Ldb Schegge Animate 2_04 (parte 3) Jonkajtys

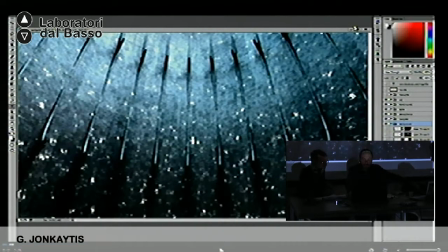So as you see, the background was that's the background done actually in 3D. Quindi come dicevo lo sfondo è in 3D.
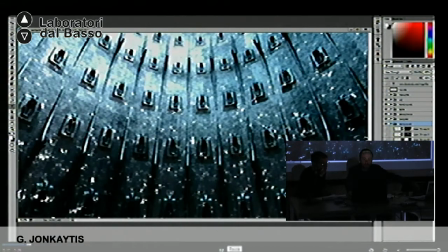Those are different layers of the silos or the room that the navigator rides.
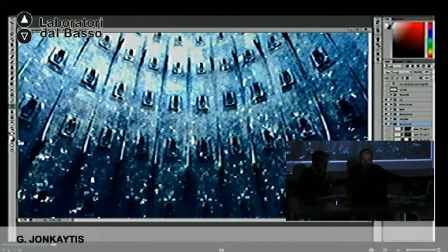E quindi vedete poi vari livelli in cui sono stati aggiunti i dettagli di questa specie di silo che is it in the spaceship? Yes. Sì, che fa parte della navicella. And then I painted or pasted the photos of the little lights here as well.
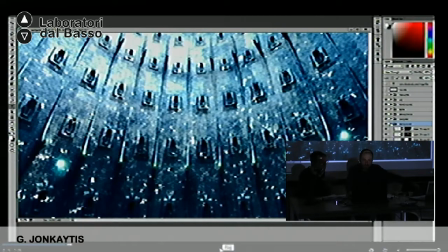E poi di nuovo sono andato a incollare le foto di questi punti luce oppure a farli col pennello. And then we have some painted elements for the foreground, some cables and some structure here. Poi sempre sono andato a disegnare alcune strutture ad altri cavi.
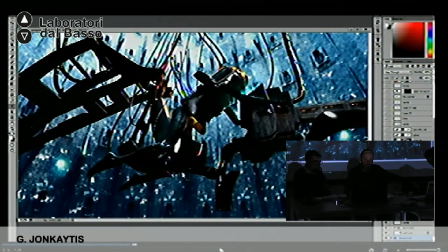Then added the CG navigator sitting on this bike or whatever seat it is. E poi c'è il personaggio, diciamo, che guida la navicella che si trova su questa struttura ed è fatta tutta in computer grafica.
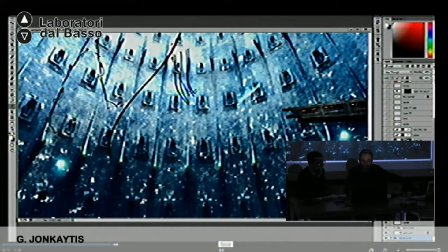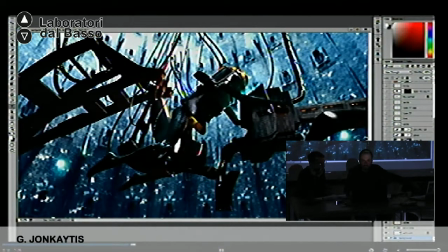And then I painted on the top of it all the details of the metal and chips and some lights on the costume. So this is all done later in Photoshop.
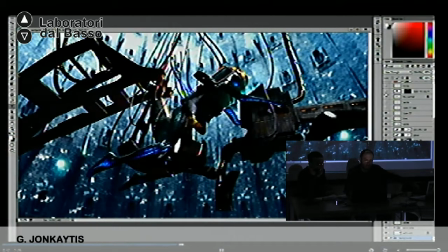So the render was fairly simple, and then I'm just adding details, painting with brushes in Photoshop. Quindi il render dell'immagine è stato abbastanza semplice. Successivamente con Photoshop sono andato ad aggiungere gli elementi metallici, le luci che vedete sul costume del personaggio.
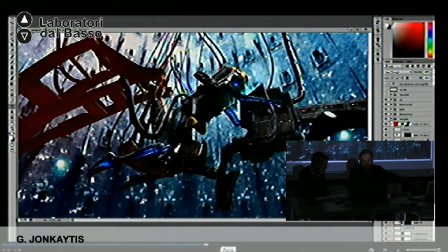And then some extra atmosphere,
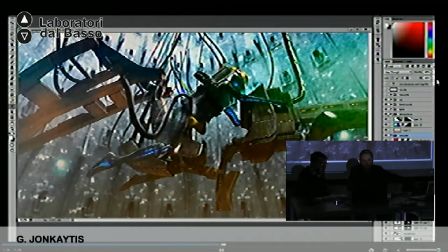like a haze from the bottom, some extra lights, colorful lights to make it look more interesting. And this is either a pasted light again or very big brush that will make it, you know, colorize it and make it a little softer. Mm-hmm.
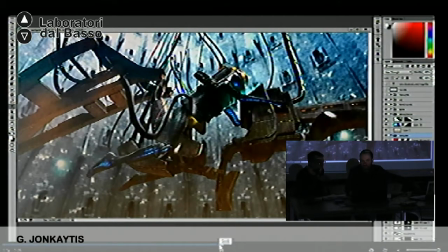E poi sono andato di nuovo a lavorare sulle atmosfere aggiungendo questo effetto sfocato che ho
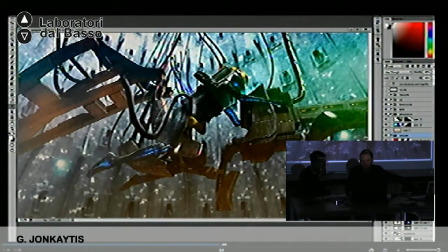fatto o con col pennello molto grande oppure andando a copiare e incollare questo effetto luce. Here's some extra dynamic lights or maybe like a sparks from somewhere.
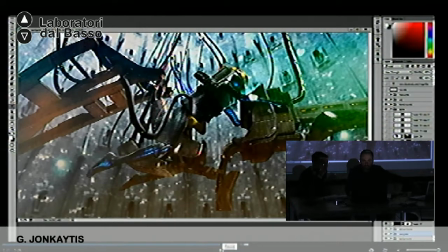Quindi poi vedete anche altri effetti dinamici, giochi dinamici di luce o come una sorta di sprazzi di luce che si vedono.
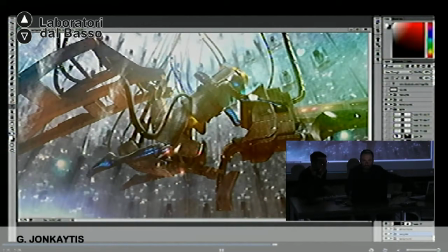Strong light from the top, some more little lights and reflections.
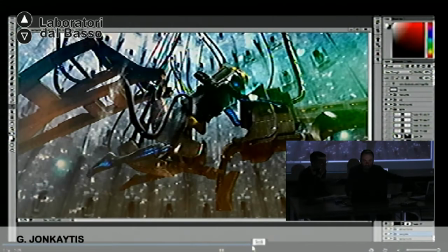Quindi l'illuminazione dall'alto, altre piccole luci ed effetti di riflesso.
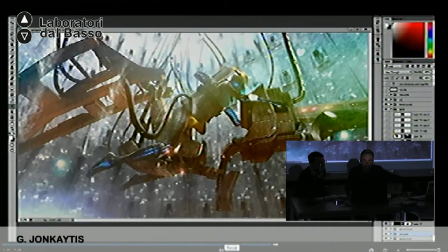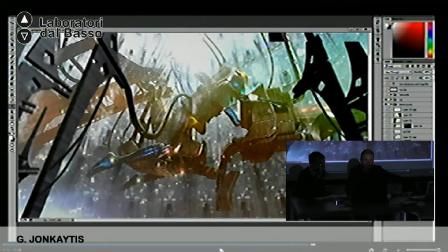And then foreground. I just wanted something out of focus, but it would convey that there is more depth to it, and then there is something, you know, surrounding it, surrounding the character.
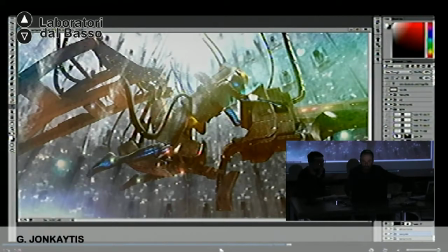E poi in primissimo piano questa struttura che ho voluto apposta sfocata, che dava l'idea comunque di profondità, che il personaggio si trovasse all'interno di qualcosa.
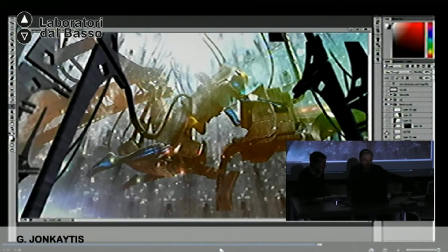So basically, that was again 3D elements that I painted on the top of them after I pasted it in Photoshop. Anche questi sono elementi che ho creato in 3D e che poi ho invece colorato su Paint, su Photoshop.
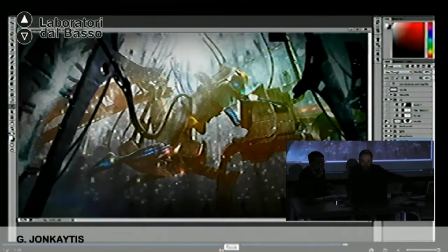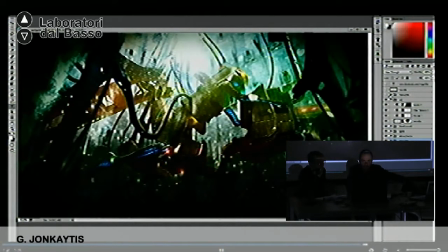And then final contrast adjustments. E alla fine ho corretto i contrasti.